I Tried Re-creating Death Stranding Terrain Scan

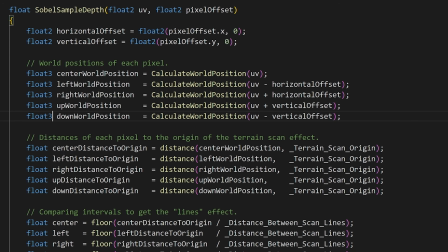(8:16)
Let's pretend that this never happened and see how the lines are looking. There we go.
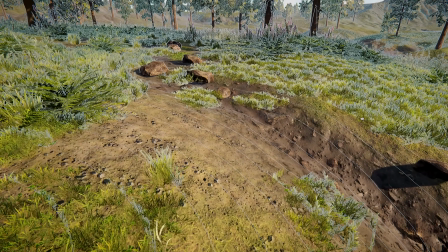(8:22)
Those perfect clean lines spreading across the scene. They perfectly follow the shape of objects, even on the grass and foliage.
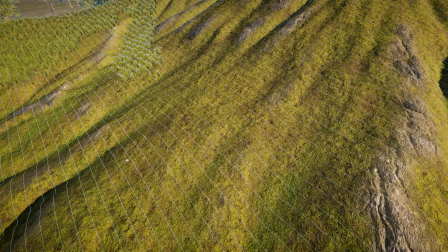(8:30)
Well, this wasn't so hard, it only took me like 4 days to implement.
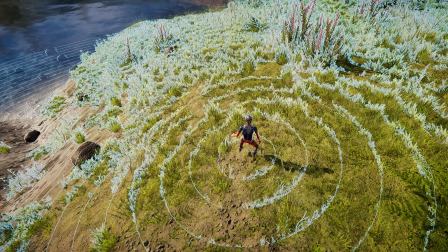(8:36)
With the lines sorted out, I quickly restricted the effect to be visible only at a certain distance from the origin.
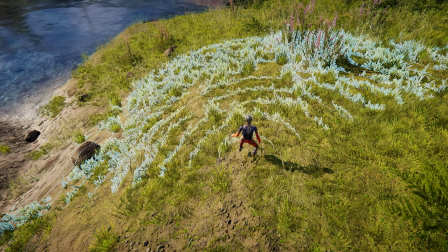(8:43)
Also, I've added the direction of spreading to the effect so I can mask out the parts that were outside a specific angle threshold.
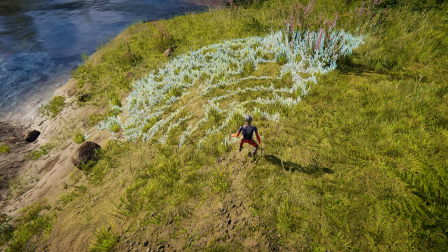(8:51)
However, while the lines look good, the overall effect doesn't. I needed to go back and further analyze what makes their effect look so much better.
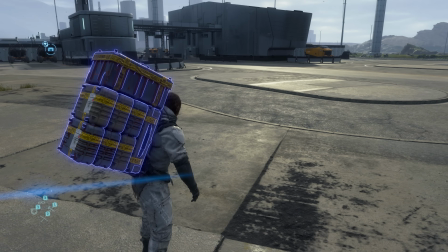(9:02)
Here are a couple of details I've noticed. The first and obvious one is that I'm missing the color gradient at the edge of the effect.
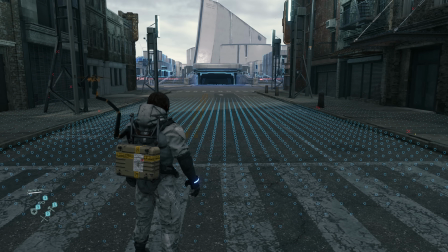(9:11)
This gives the impression that the scan is pushing through the terrain, almost as if it's fighting without friction.
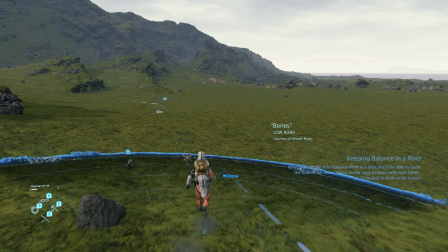(9:17)
Secondly, the area beneath the edge of the scan is darkened.
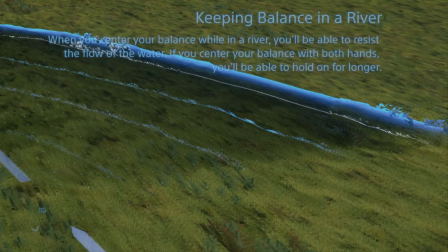(9:22)
This is vital because it increases the visibility of the effect by adding more contrast with the environment. So, let's start with the edge gradient. Based on my struggle with creating the lines, I decided to tackle this one strategically.
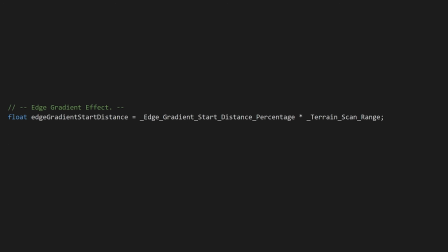(9:38)
First, I calculated the distance where the edge gradient should start and compared it with the current scan range to create a mask that will control the visibility of the edge gradient. If the value of the mask is 1, the edge gradient will be visible while if the value is 0, it will be hidden.
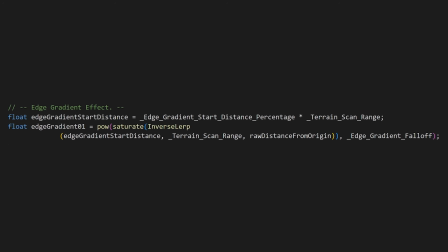(9:56)
Then I applied a bit of smoothing for a softer blend. Finally, I used the distance from the edge as a blending factor between two gradient colors.
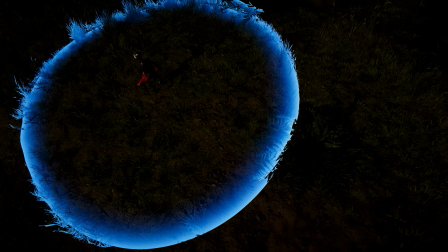(10:08)
This turned out really nice and let's see it combined with the lines.
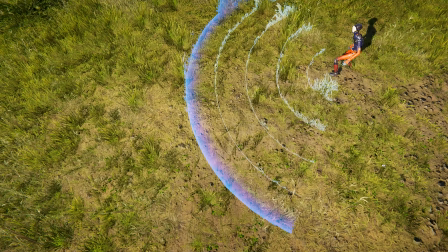(10:14)
Well, it's getting there, but it really needs that darkening of the ground beneath it. My approach for this is pretty similar. I'm going to use the distance from the edge of the effect to control the darkening of the color.
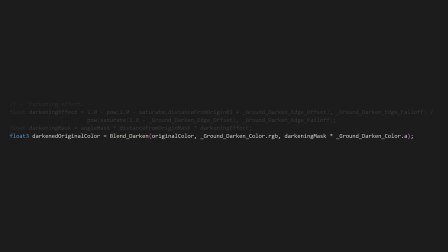(10:29)
However, the most important step here is the blending of the colors. Blending is done by using the minimum of the base color in the blend color, and then interpolating between that minimum color and the base one.
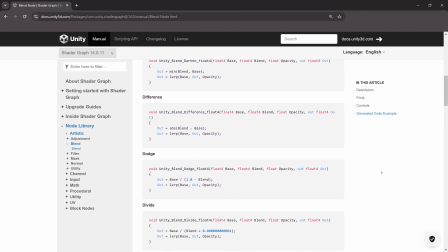(10:42)
This kind of blending is fittingly called the darken blend. You can find other blending operators by inspecting the code behind the blend shader graph node. I'll leave the link to it in the description. And here's how it looks.
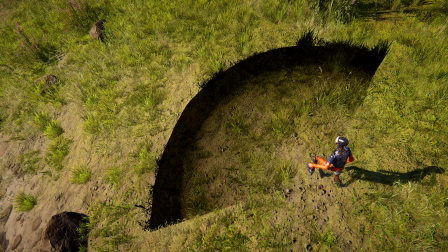(10:57)
By exposing the darkening color, I can control the final look and intensity of the effect.
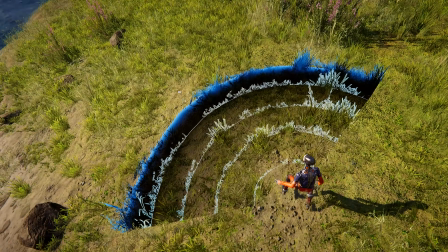(11:03)
If I now mix it with everything else, we can see the improvement it makes in the final composition.
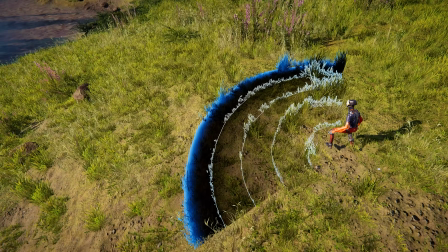(11:09)
I'm starting to like the look of the effect already, but I feel like there is still something missing.
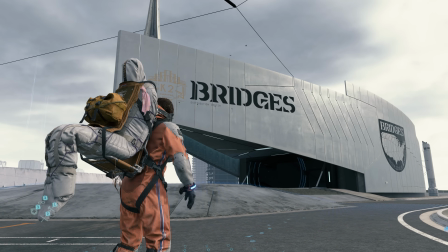(11:14)
I just have no idea what it is. In search of answers, I went back to playing the game and after a while I noticed a lot more things.
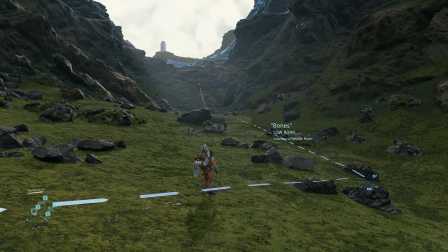(11:24)
It's interesting how each time I look at the same effect, I discover new details I haven't seen previously.
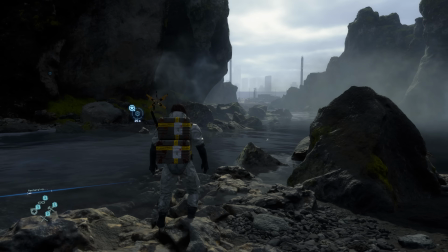(11:31)
And that's only because of the experience I went through while creating the previous details myself.
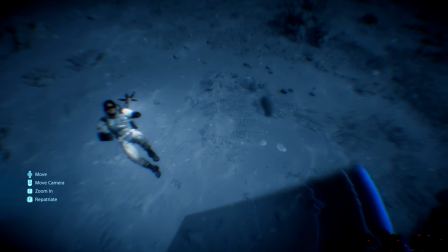(11:36)
The first thing I noticed was that the effect doesn't end so abruptly at the edges as mine does.
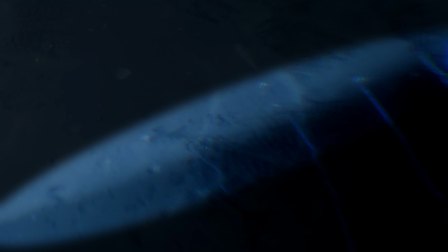(11:42)
They've applied some softening to have a smoother transition. It's subtle but nice.
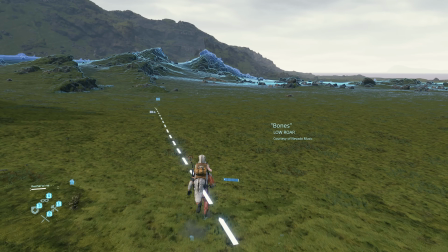(11:49)
Now the second thing was really hard to notice but if you look closely at the scan lines you might be able to spot it.
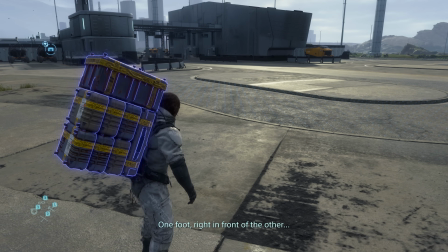(11:57)
Did you see it? Yeah, I didn't either at first but let's see it in slow motion.
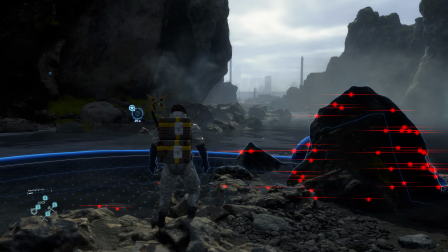(12:03)
Here it's clearly visible. The first scan line in the effect is actually white.
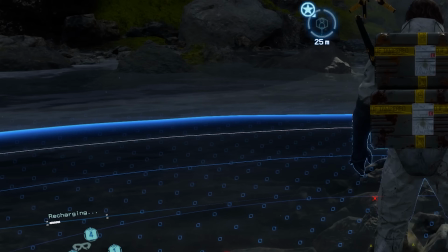(12:09)
It isn't blue like the others. This provides a feeling of the scan progressing through the environment.
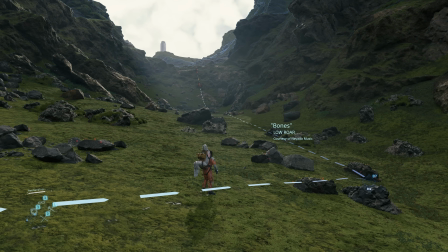(12:15)
The third thing I've completely overlooked before is that there is actually a dark circle that appears around the player at the start of the effect.